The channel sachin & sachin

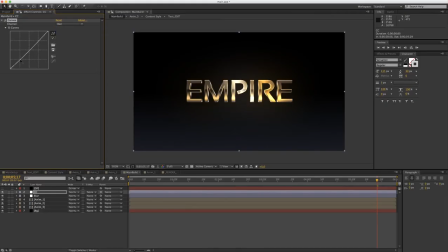(45:49)
go to our red channel and take a bit green, just a bit.
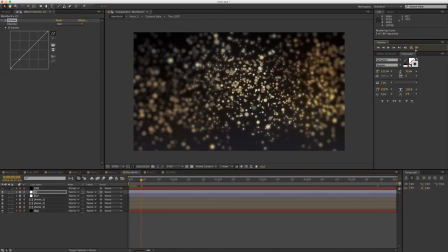(45:58)
And this should be then our final render.
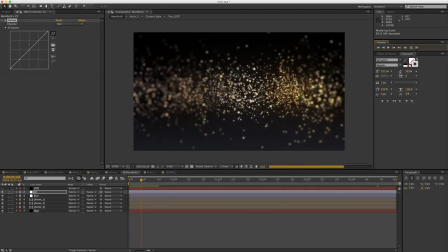(46:06)
So I won't go any more into details, into fine tuning. Now this is now more like preference based. You can play with different color variations, color values,
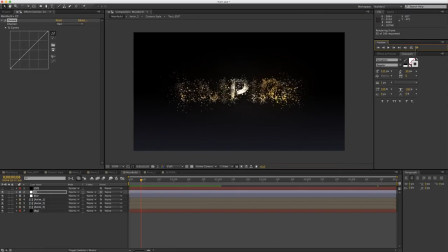(46:21)
blur values, camera position, and so on and so on. But this is the main concept behind this file, and this is how I did it. So this would be alternative to, let's say, Tropico Particular,
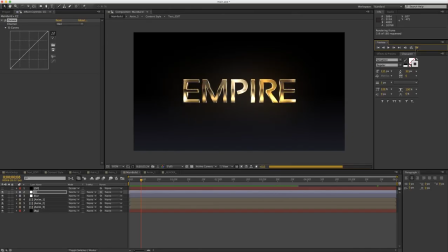(46:36)
which would also look cool, but I wanted to create something without any plugins, and this was a fun kind of project to play with, and this would be our main result.
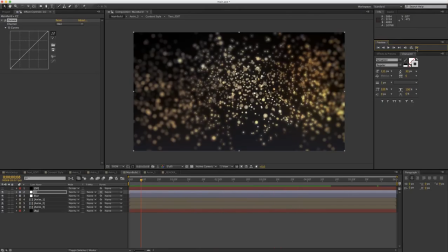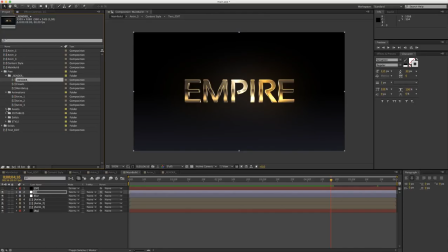(46:58)
So I also have here in my preview under assets, I have like clouds. So this is what I added as a background, and I have pre-rendered particles.
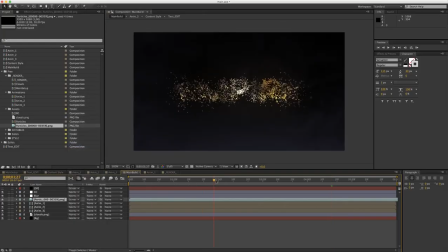(47:11)
If I hit to screen, then we have small particles flying around. So I just can duplicate them a few more times, so it's kind of better shown, so that it feels that there are some kind of remaining particles still floating around.
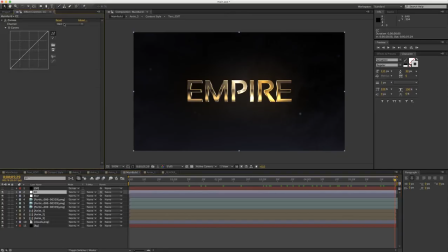(47:31)
And like usual under color correction, if I go into RGB and play with the contrast, I sometimes like to use unsharp mask, so it simply adds a bit more attention to detail
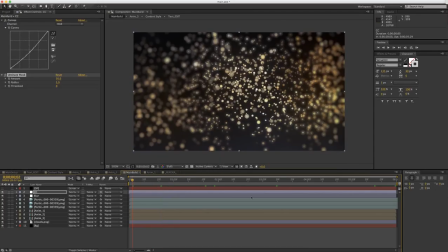(47:50)
at the very end render. So now when we have our project ready,
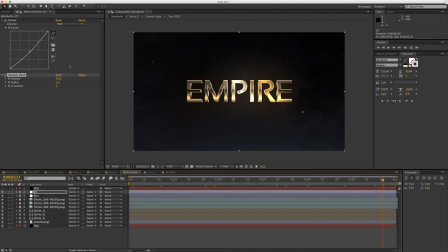(47:58)
you can always prepare also for render and render it out, or add audio to it and so on. Now, as for the project files, since this is part of the template, I won't be including,
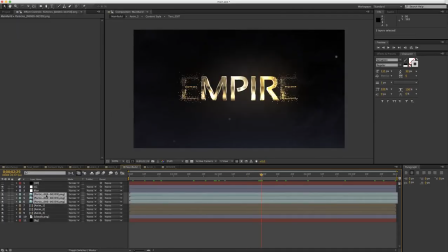(48:16)
but what I will be including is this pre-rendered particles and clouds PNG, so you can get, as if you don't want to spend money on buying a template, so you can recreate your own logo reveal using this tutorial,
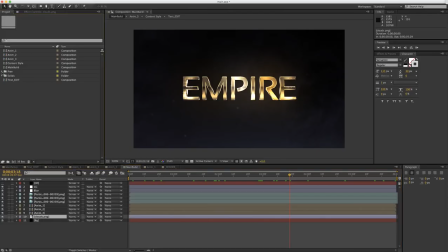(48:35)
and you can add same clouds and same particles into the scene. So that's kind of alternative to it all. Okay, so in the end, I would just like to say again, thank you for watching.
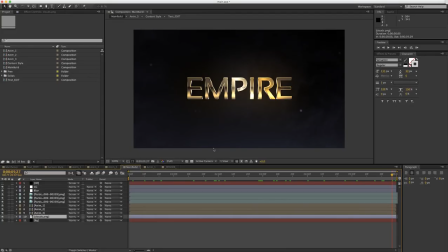(48:52)
I hope this tutorial was useful. You found it useful anyway. And I see you then next time. Thank you for watching.